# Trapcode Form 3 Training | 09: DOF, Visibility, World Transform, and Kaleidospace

Hey folks, Chad Perkins here for Red Giant, and in this, the ninth tutorial in this series, we're going to look at some tricks to add polish to form. Now we're going to start kind of where we left off in the last tutorial and look at adding depth of field to form.
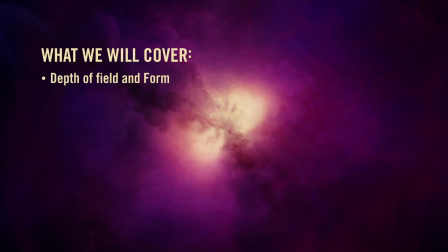And, you know, we'll talk about what that is. Then we'll look briefly at a few other exciting features, kaleidospace, world transform, and visibility.
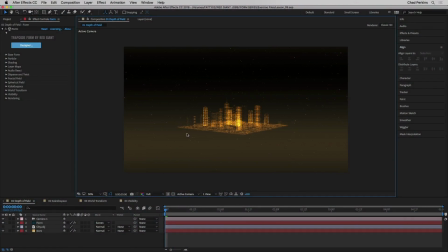Again, kind of basically starting off where we left off in the last tutorial, where we have this 3D city made out of particles here. Now, we want to create a shallow depth of field. Now, depth of field refers to an area in a shot, a video shot, that is in focus.
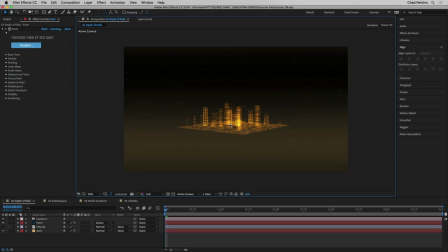Now, by default, with After Effects, the camera settings make it so that everything is in focus, but we can change it so that only selective area is in focus. Now, if we have our form selected here and we go to form, we can adjust the depth of field settings here in the rendering area but you'll find that in the render mode drop down here that
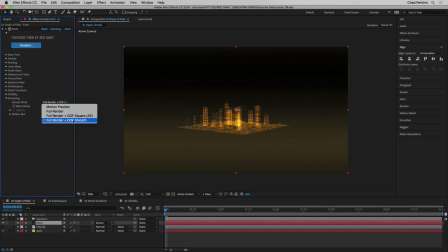full render plus DOF and then that means depth of field smooth is on already so form comes depth of field ready to go the problem here is with camera settings so this first example as we're in this little first composition here we're going to be talking about some After Effects tricks so this is
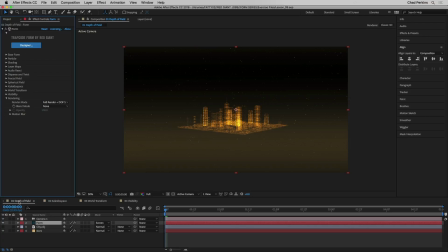purely After Effects stuff but it's going to help you create a better result with form. So what I want to do is change my camera settings here to get us that shallow depth of field look.
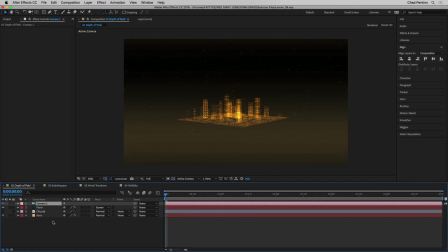And if you're familiar with cinematography, real world cinematography and After Effects cameras kind of work in a similar way.
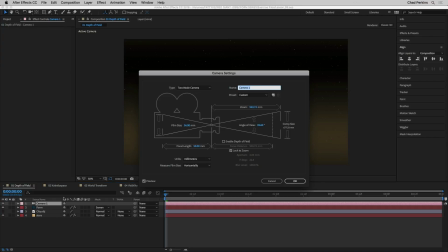So one of the things that we want to do is we want to change the focal length. If I double click on my camera, you'll see that the focal length is 50 millimeters, which is kind of average-ish. And I actually want a longer focal length in order to create this shallow depth of field look,
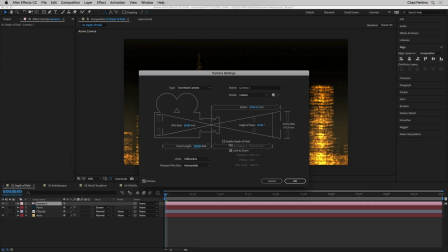or rather to increase it, to enhance it. So I want to change this to about 200.
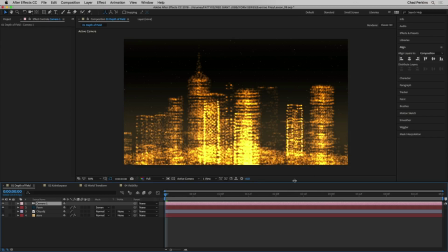I'm just going to go ahead and type 200 in the focal length, 200 millimeters, and click OK. That changes our lens so it's a telephoto lens, which takes all of these little out-of-focus areas and brings them up closer to the camera, which enhances this look.
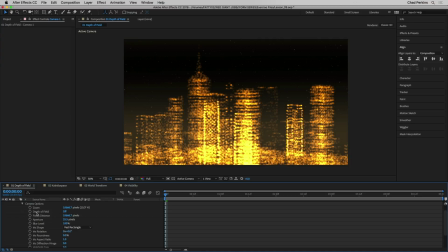I'm going to open up my camera settings, open up camera options, and obviously one of the first things you do is turn depth of field for our camera from off to on. Now I happen to know because I've gone through this already that the focus distance is 5,455 pixels.
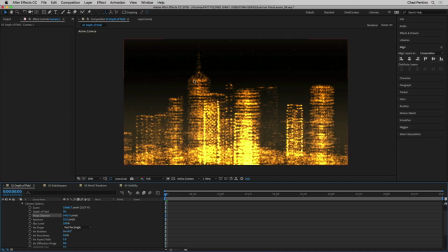That's the 5,455 pixels away from the camera lens which is this tall building with the spire here.
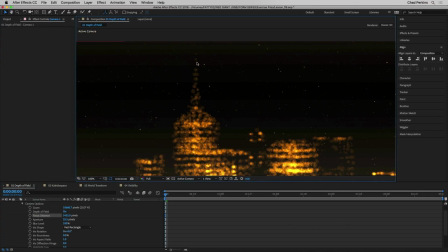Probably can't see that spire super great but that's kind of what it looks like up close.
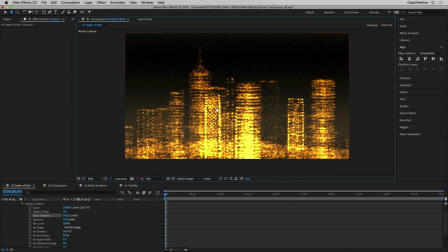Now, what I want to do is this is looking really messy.
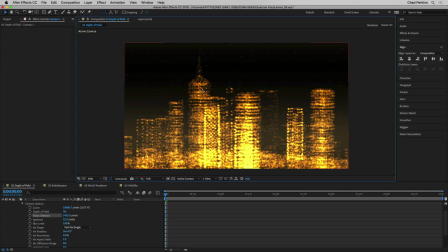So I want this building to be in focus and everything on that plane on the Z axis. I want that to be in focus and everything else to be out of focus. Now, the reason why it's not working, even though form has depth of field turned on and the depth of field is turned on on the camera and the focus isn't set.
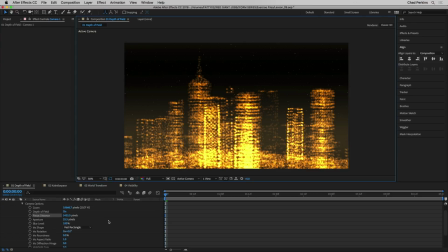The reason why this isn't working is the same reason it wouldn't work in real life is the aperture is set too low. In other words, we need to widen the aperture. This reduces the depth of field.
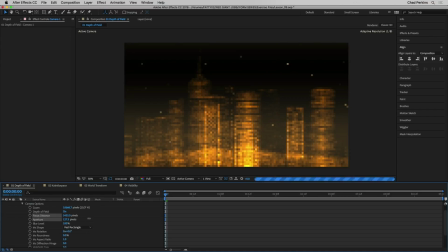This reduces the amount of the image that's in focus. So I'm going to increase this a lot.
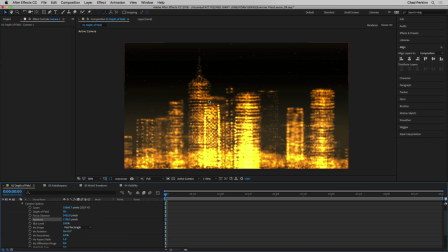Let's see, I'll take this up to 1200 and see what it does. We can see some things out of focus a little bit, and we can see that this effect is starting to happen because our building is in focus, and these other buildings aren't quite as in focus. But actually, it could go really ridiculous with this.
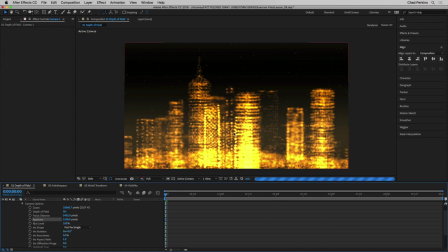Let's say 3,100. And now we're going to have, well, after it's done rendering here, we're going to have a lot of these buildings super out of focus, super blurry, and we're going to have just the building in focus here.
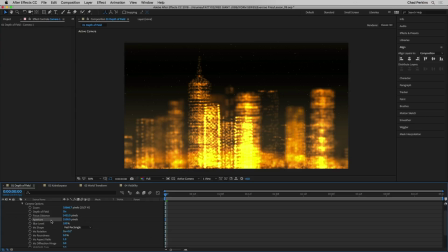And again, increasing the aperture doesn't increase the blur amount. It shrinks the area that is in focus.